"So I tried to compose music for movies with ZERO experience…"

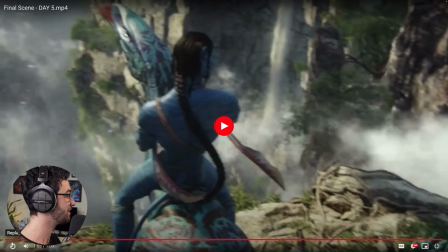[24:21]
All right. Cool. I have things to talk about. First of all, though, like this is already a great start. Like, I think you've got a great palette underneath. The instrumentation is really cool. And I think that the ideas that you have work. Okay. It's little things that you could probably do. Yeah. But the idea work. That's the hard part. That's the right thing. Yeah. Yeah, that is most definitely the hard part. Like, these things will be really easy to implement now that the base is working. Cool. This is the moment where, like, everything is suspended in the air.
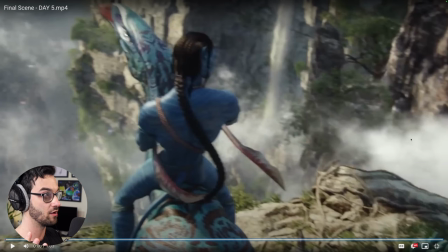[24:52]
Like, there's no sense of knowing what's going to happen next. So this is where I'd have as little rhythm as possible, which is kind of what you did. Oh, interesting. Like there is a little groove, but you could maybe even just strip the groove completely. You mean like having no percussions?
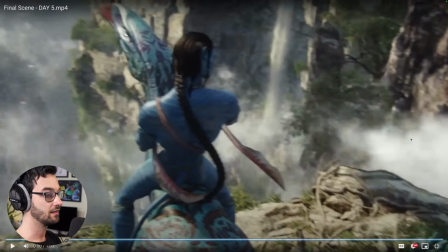[25:08]
No percussion. At the beginning, just when it starts? Yep. Just when, right when he goes over the edge.
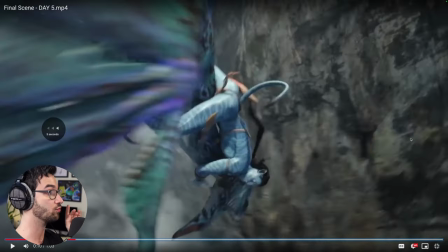[25:13]
Ah, okay, okay, okay, okay. That's option one. Or you could really lean into the drums there and make it feel super tense. Double down on the drums that you've got going. Like, dun, dun, dun, dun, dun, dun, right? and that's where I would be like how do you make drums like that do you have like contact factory library I'm
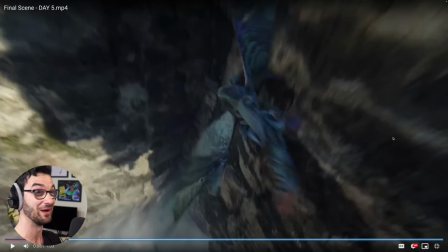[25:32]
using museo it's a sponsored video oh then they definitely they oh okay sweet well museo is even better no but actually though they have lots um if the drums of war is included in there okay yeah um they have great great libraries in there one two and three all three of those are good if they've got them okay or even cineperc I think has lots of good drums too
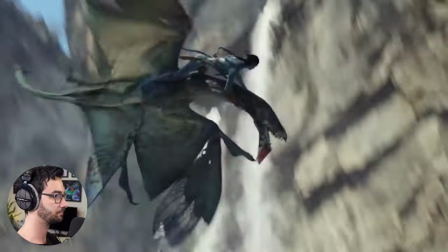[25:56]
All right, so layering with the drums, heavy. Yeah. There's your first repeated idea here.
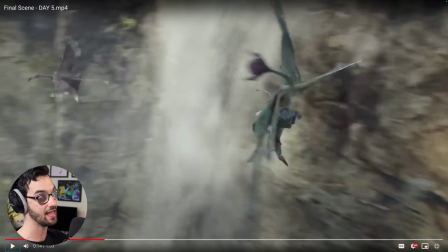[26:03]
So I noticed you were working in kind of like eight bar ideas mostly, right?
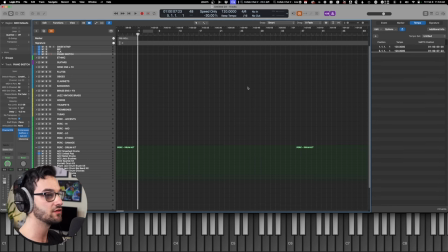[26:08]
Uh, this one, yes. When you repeat an idea, there's like two ways you could vary this up. Or you could do both. Option one, when you repeat the chord progression the second time, what I like to do is just,
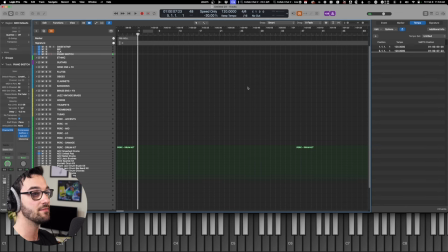[26:23]
like you got a four chord progression? yeah so the second time just change the last chord so you could do for example this is the first time maybe next time
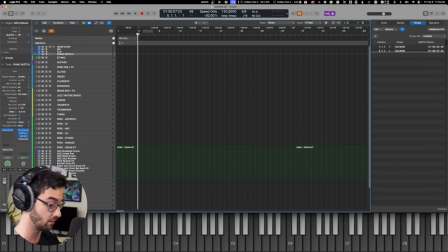[26:39]
pulling everything up an octave and giving it to different instruments would definitely be noticeable so that you would hear yeah and it's it's still keeping your idea but it's just it's slight embellishment
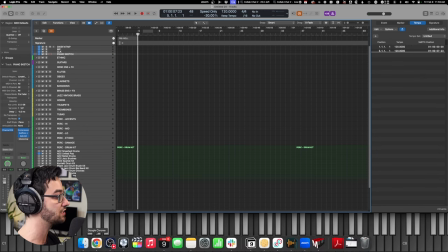[26:54]
so i would do that probably just to add to the tension this part you would keep and then this part i would change so that it goes like more up or exactly okay yeah and if you want to add an extra level of tension just add like another uh another instrument or layer to this this idea so
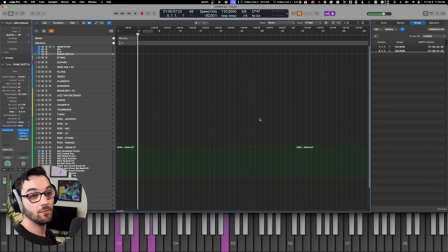[27:12]
right now it's chordal right so something easy you could add would be some sort of a like an ostinato or rhythm that's just like you know maybe just outlining the chords but doing it with like strings you know so
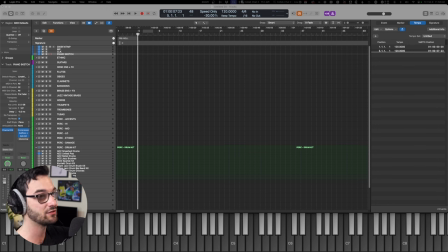[27:29]
if you have your strings doing that like on the second repeat now suddenly there's an extra level of like drama that happens that's on the second repeat yeah that would be cool because uh i i kind of knew it needed something i just couldn't really pinpoint so that gives me a direction that's pretty cool
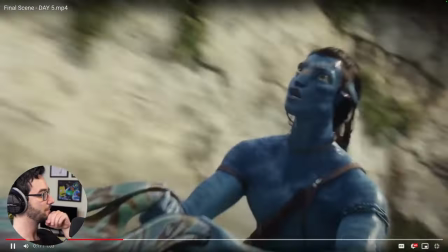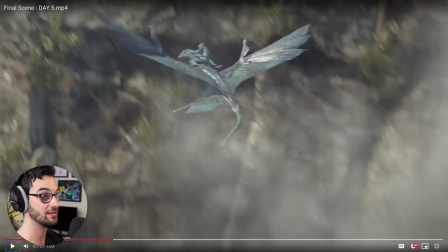[27:51]
definitely by this point because now there's an extra level of drama right like he you don't know if he's gonna fall yeah yeah yeah so that's where i change the chords uh and it goes more down in the definitely yeah yeah yeah lower lower the bass make the bass go lower and bring
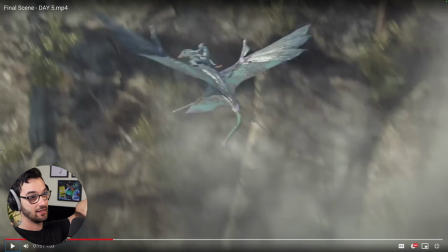[28:06]
up the other side so expand out the orchestra so it's like even larger on both sides lower and higher expand the chords so that it it's over multiple octaves exactly yeah you're here go there